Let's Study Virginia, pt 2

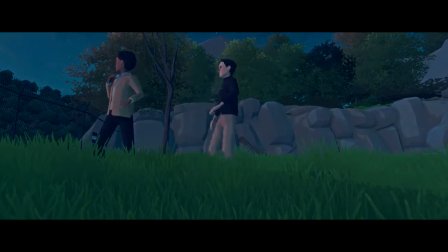Sorry, I just...
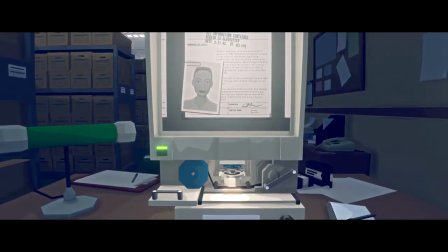Anyway, I know that if I keep interrupting things, I'll never finish this half of the video, but I have one more thing to say about this section.
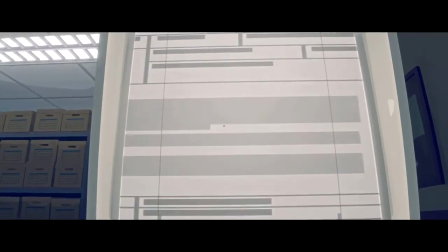It has to do with this. What is this animation doing?
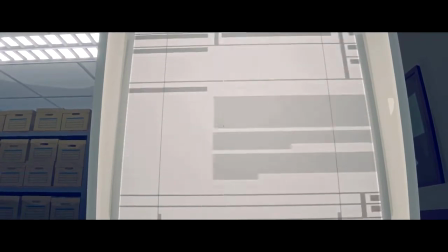Why is it here? Well, it's here to accommodate for the speed of people who are fast readers. Faster readers than the game had planned for. You see, the articles that pop up need to be timed to the music in a certain way, for dramatic effect.
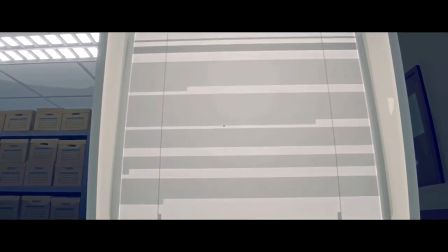Clicking indicates that we're done reading, but the next article won't come up until the music's hit its designated spot.
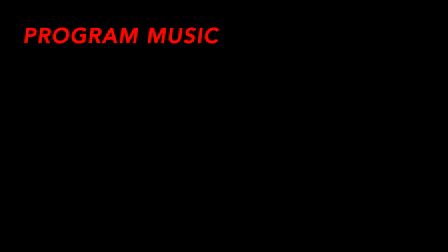This leads me back again to the concept of program music, which I mentioned in the first half. Program music is composed to tell a story in musical form. Take, for instance, Sergei Prokofiev's Peter and the Wolf.
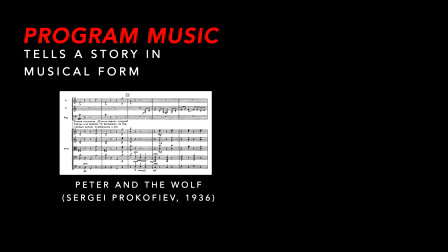Now, this isn't a piece of pure program music, since it does have words involved in the form of its narrator, but it nevertheless gives you a general idea. In 1946, Walt Disney Animation Studios made an adaptation of Peter and the Wolf, as one segment in their anthology film Make Mine Music.
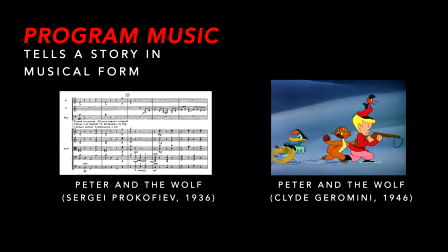And here's the thing about the visuals of Disney's Peter and the Wolf. From a storytelling perspective, they are superfluous. Now, this isn't a knock on the considerable accomplishments of the Disney animators or anything, but the fact remains that the visuals are an accompaniment for the music, and not the other way around. Prokofiev's composition already tells the story.
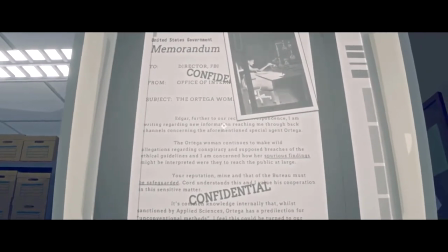There's often a similar feeling in Virginia of the visuals being a mere accompaniment for the game's score, which feels like the real driving force of the story.
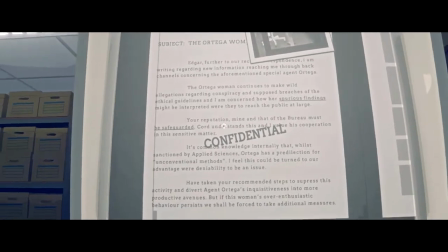Unlike in cinema when these things can be easily wed, this creates some awkwardness because it leaves the player feeling like they have to anticipate the music's timing.
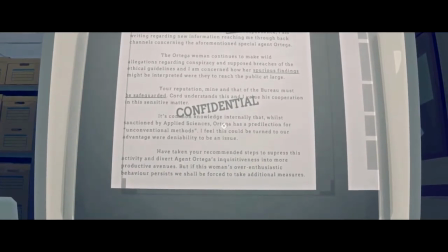In moments like the microfilm sequence, there's a danger for the player to feel patronizingly led by the nose,
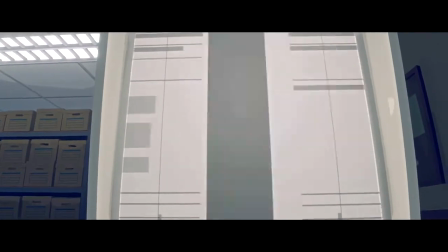while also simultaneously feeling embarrassed or confused when they miss their marks and the game has to make up for their mistimed performance.
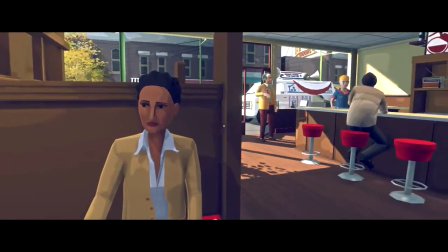Alright, I've criticized Virginia quite a lot in the opening minutes of this video, but do not fret,
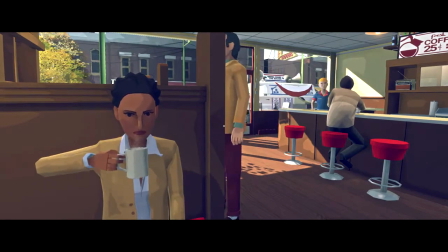my criticisms are about to cease, because we're coming up to parts of the game where I think Virginia really starts to shine.
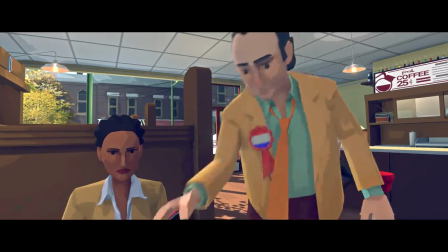This character, Mayor Baconfall, yes, that's his real name, Mayor Baconfall,
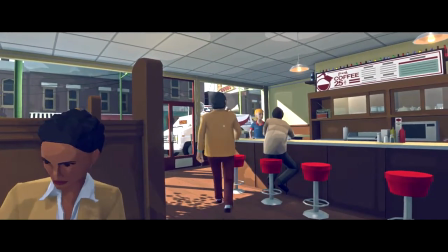is a minor one, but he's one who picks up some thematic importance later on.
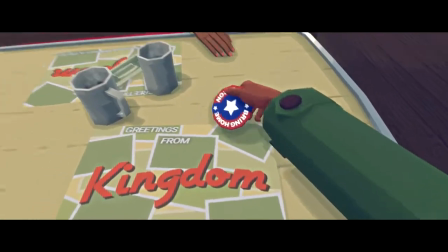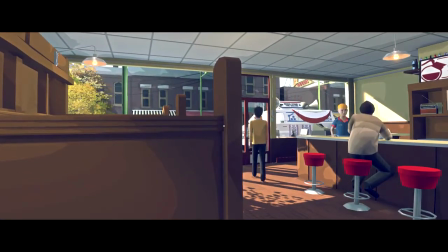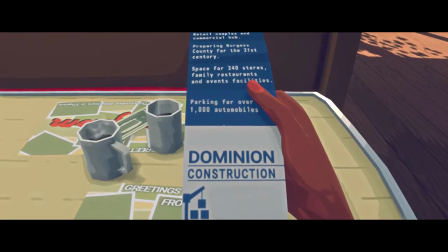This Dominion construction flyer is what the LSD came wrapped in.
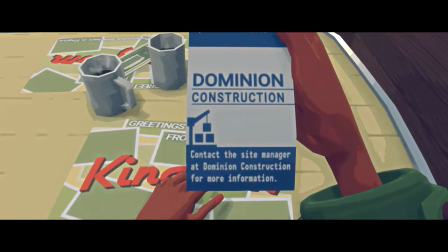It, along with a flyer for the observatory in Lucas's sketchbook, determines where we're going to head next.
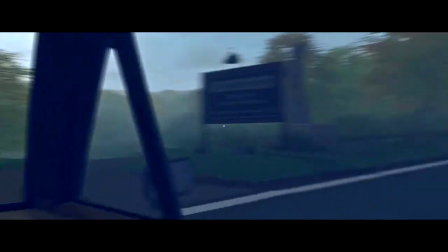The statue in front of the entrance to the observatory is a woman in chains.
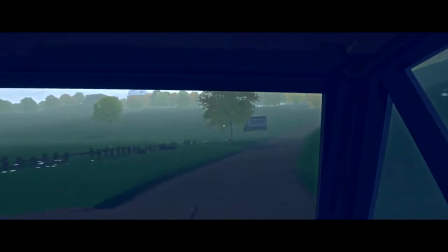Perhaps a slave? In any case, a foreboding symbol.
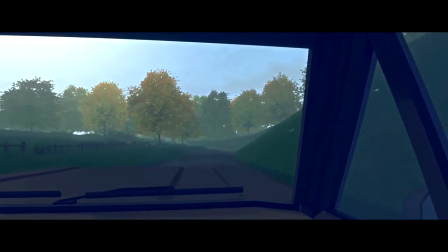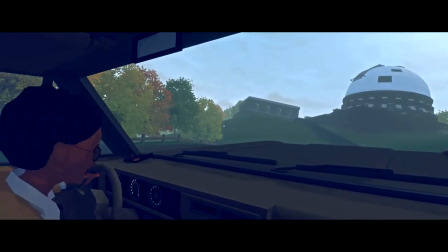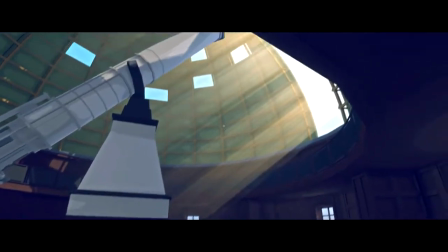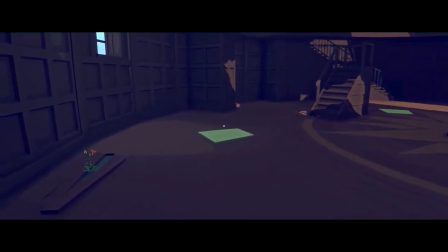The one flower that's found in an indoor location.